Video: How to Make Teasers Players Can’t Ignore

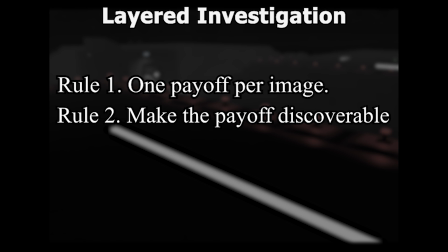245s
Make the payoff slightly lower contrast than the midground so it's discoverable, not obvious. Rule number 3. Use leading lines or occlusion to funnel the scan path towards the payoff.
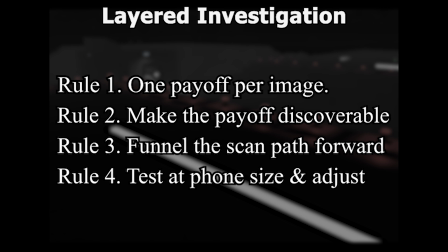257s
Rule number 4. Test at phone size. If the payoff disappears, increase the local contrast or add a tiny rim light.
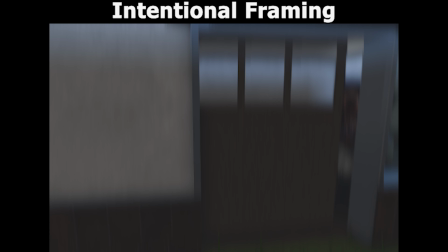268s
Intentional framing is about using architectural shapes and openings to highlight what matters. It helps the viewer understand which part of the scene is important. We do this by placing our subject inside a visual container. This creates a natural stage and separates the subject from the rest of the composition.
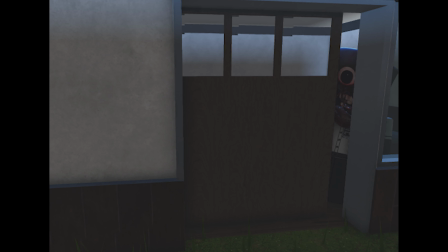287s
In this example, the character is framed by a doorway. They're making eye contact with the viewer, but the doorway also signals that they're trapped.
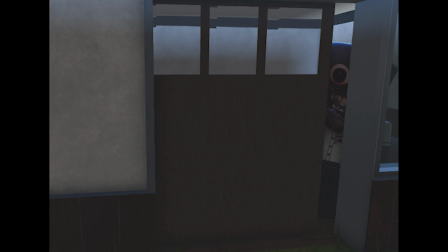297s
stuck inside a locked room waiting to be released.
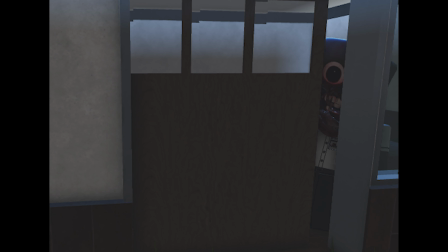300s
That framing adds emotional weight and narrative tension, and here's how you can also achieve it.
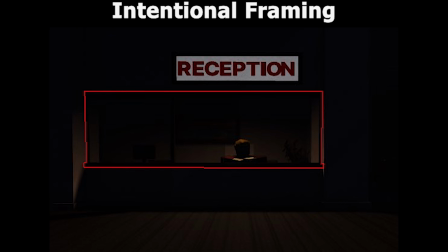308s
First, choose a frame entrance, something that feels like a threshold. A door frame, hallway, shadow, or spotlight. Place your subject slightly off-center inside of that stage. This makes the shot feel deliberate.
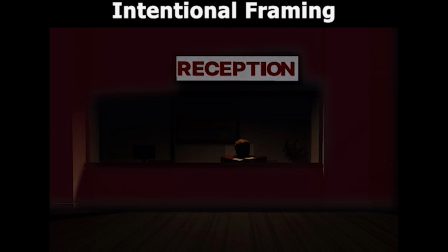322s
Then, use negative space, the empty area around your subject, to isolate them and guide attention. The environment adds context, and the composition quietly sets the stage for the story to unfold.
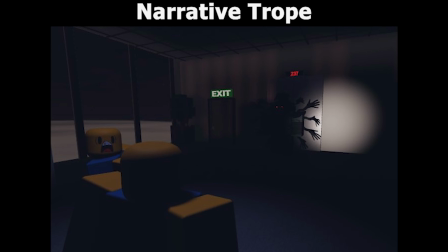338s
A narrative trope gives your world a path. It's the emotional spine that turns isolated images into a coherent story.
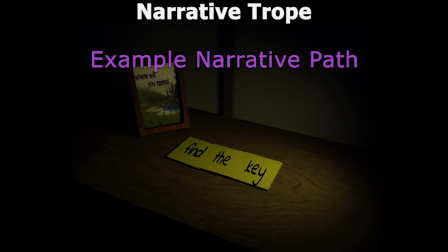346s
Creating a narrative trope is quite easy. Here's a quick, exemplary path for you to use in your narrative.
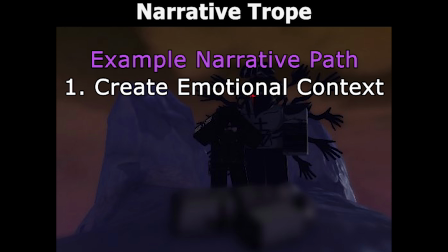353s
First, give it emotional context. Do this by deciding what do you want the players to feel. Is it curiosity, dread, urgency, or hope? 2. Choose the viewer's perspective.
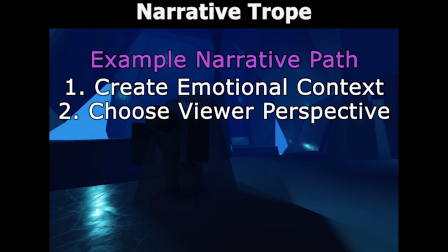365s
You want them to explore, fear, or investigate. Design clues that follow the story based on your desired perspective.
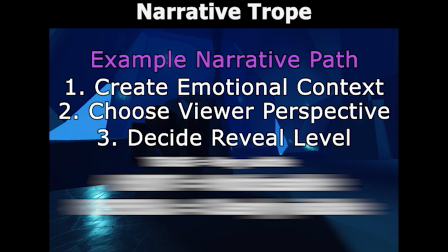372s
3. Choose the reveal level. Here's how you can label the reveal level based on your needs. First off, we have a tease, which is very subtle, only visible to attentive viewers.
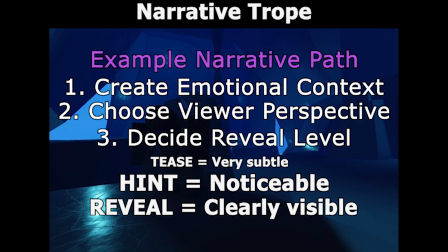385s
Hint, noticeable if you scan or inspect. Reveal, clearly visible but framed with intent, surrounded by mystery. Rotate these levels across your posts to keep your feed varied and engaging. This builds rhythm and gives your audience something to decode, speculate on, and anticipate.
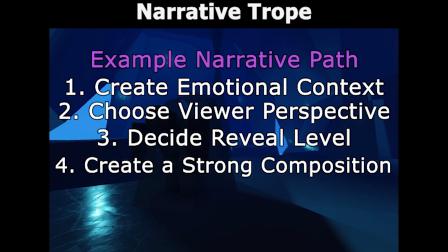404s
4. Create a strong composition. Apply most of the before-mentioned composition traits to make it effective. Structure your sneak peek in a way that's intriguing, fun, and engaging. A good hint should raise a question the player wants answered.
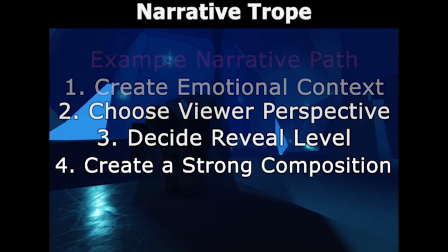418s
When all of these elements work together, the image does more than just look pretty. It asks questions and rewards viewers who look closely.
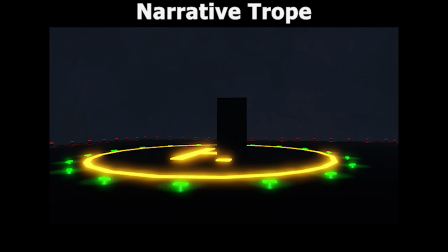425s
That's it. If this video does well, I'll post a part 2. If you enjoyed the video, leave a like and subscribe.
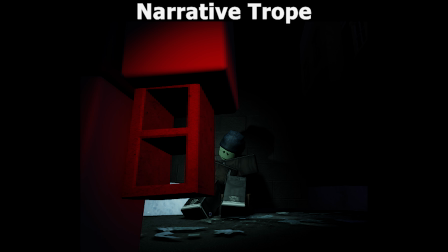431s
And most importantly, never give up what you're passionate about.
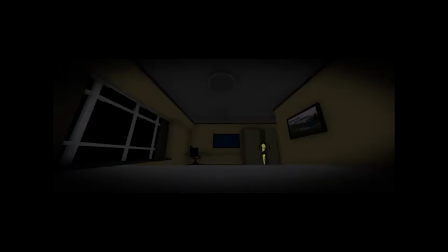439s Psst. Hey, where's Devlog part 2? Devlog part 2. Where's Devlog part 2? Where's Devlog?